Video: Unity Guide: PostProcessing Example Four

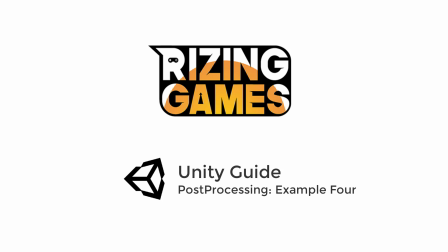This example will show you how to use the post-processing effects to add a warm summer haze to this scene.
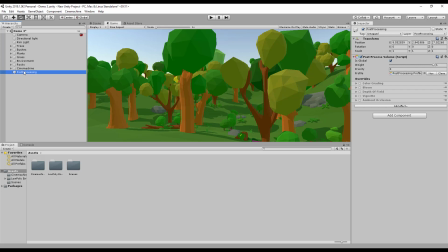Selecting our post-processing object, you'll see again familiar 5 effects.
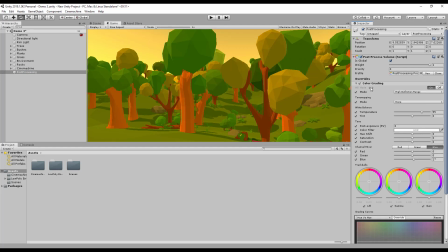Our color grading, we've increased the temperature to around 50, and we've changed the red channel, we've increased the red, and the blue, we've slightly reduced the blue quality of this. This adds in warmer tones throughout the scene and reduces those cooler values as well.
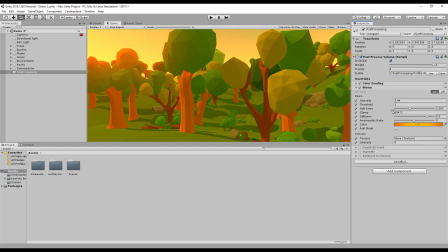Our bloom, this time we've increased, we've edited the color to have a slight gradient, we've increased the diffusion, decreased the softness, and increased our intensity. This creates much more of a blur around the objects close to the bloom and has that warm sun and a bright impact on the scene.
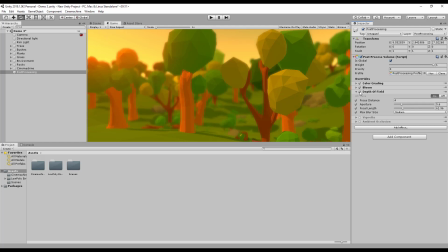The depth of field again has been used, this time bringing the focus in, emphasizing that hazy summer feel.
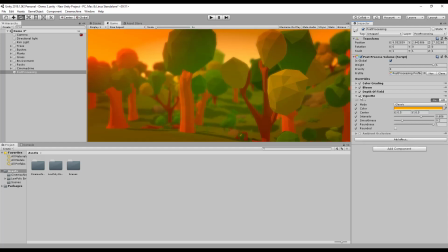The vignette this time, we've used a color, so it doesn't darken the scene too much, but it does draw focus in for the player into this center area. And the final effect is an ambient occlusion again, just to bring that contrast back so that we don't get too much of a washed out scene.
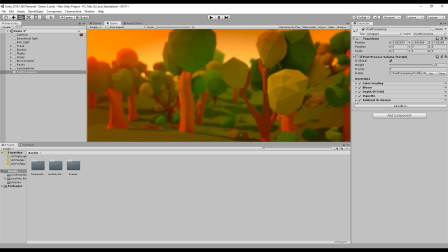Again, familiar 5 effects that we've used before, but to a very different quality, and you can see the impact that this has on the scene overall.
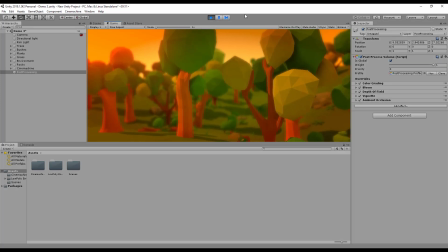Again, to have a fly through the scene, this will show the effect as it's in motion, as you would see during a game.